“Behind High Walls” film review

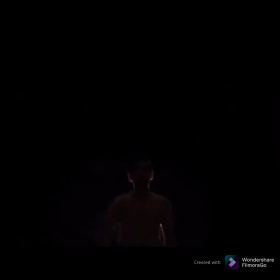(4:09) ارفع راسك فوق انت مصري.
Having this echo effect adds to the strangeness of the situation.
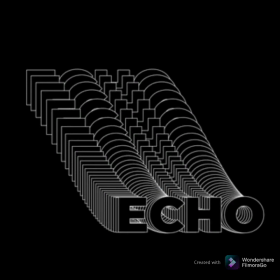(4:17)
It also makes the protagonist feel very far and detached from the world, which is indeed the case being presented.
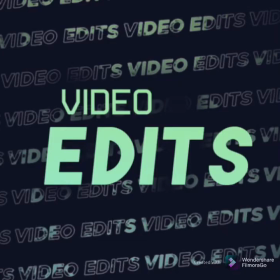(4:23)
The film has some edits that grabbed my attention and I really liked. First off, there was a recurrent use of the dissolve or fade transition between the protagonist scenes and the funeral scenes.
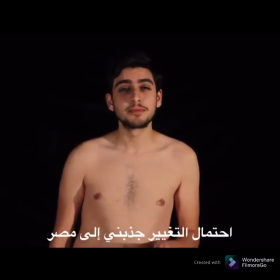(4:34)
I think this was well chosen because after all, the protagonist is supposed to be dead,
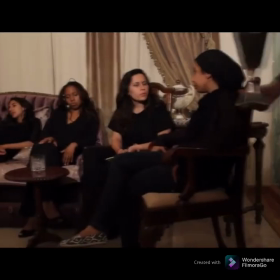(4:38)
so the way the transition is a fade supports the idea of him departing life and kind of puts him in this dreamlike,
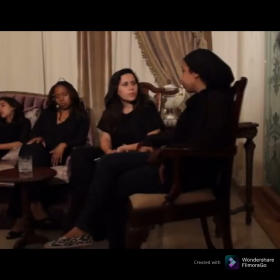(4:44)
unrealistic state. It matches the idea of humans being full of life and then fading into death.
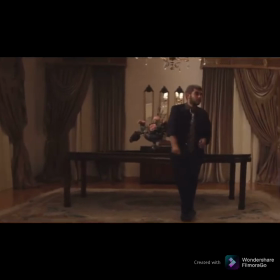(4:50)
Furthermore, I realized they included match edits which were so seamless I did not notice at first glance.
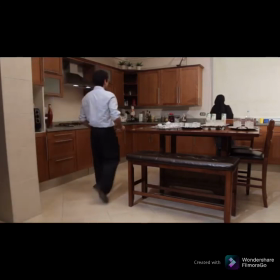(4:56)
For example, there was a cut in action in this scene. The way one character walks out of the frame just for the other
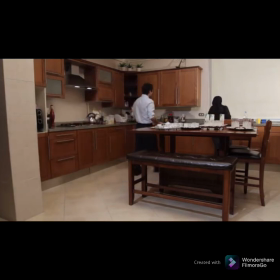(5:02)
to walk into the frame in a different location definitely provides a very seamless edit that does not interrupt the audience's attention.
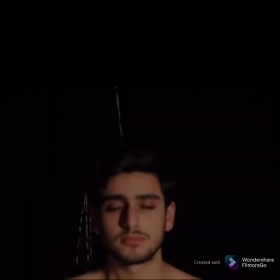(5:10)
After the protagonist finishes telling his story, the movie ends with water being poured over his head.
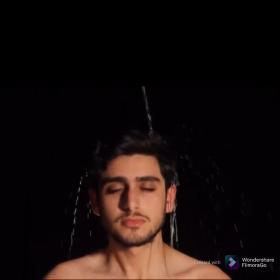(5:15)
This definitely causes the audience to ponder what that must have meant. And whilst there is no sure answer, it did portray a specific message to me.
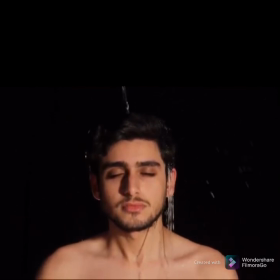(5:23)
Since water represents purity, it felt as if that after his death and after relaying his story,
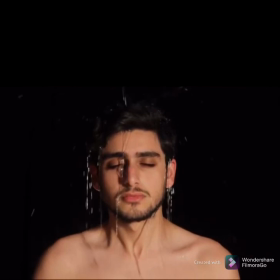(5:28)
the protagonist was being cleansed from the sins and troubles of the world he had been exposed to. It seemed like death was somewhat of a peaceful alternative away from all the political feuds and socioeconomic issues.
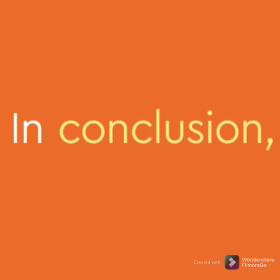(5:39)
Overall, I would say the film makes a very strong statement and does include a well-developed script as well as a range of shots and edits. However, if there is one thing that could have been improved, it would definitely be the acting, because despite the great technical qualities, the acting somehow decreased the impact of the film.
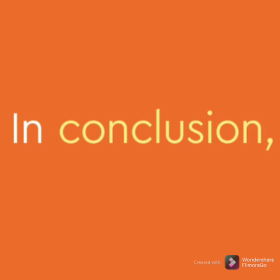(5:54)
But keeping in mind that this is a student-produced movie, I think the hard work is very evident and should be very much appreciated.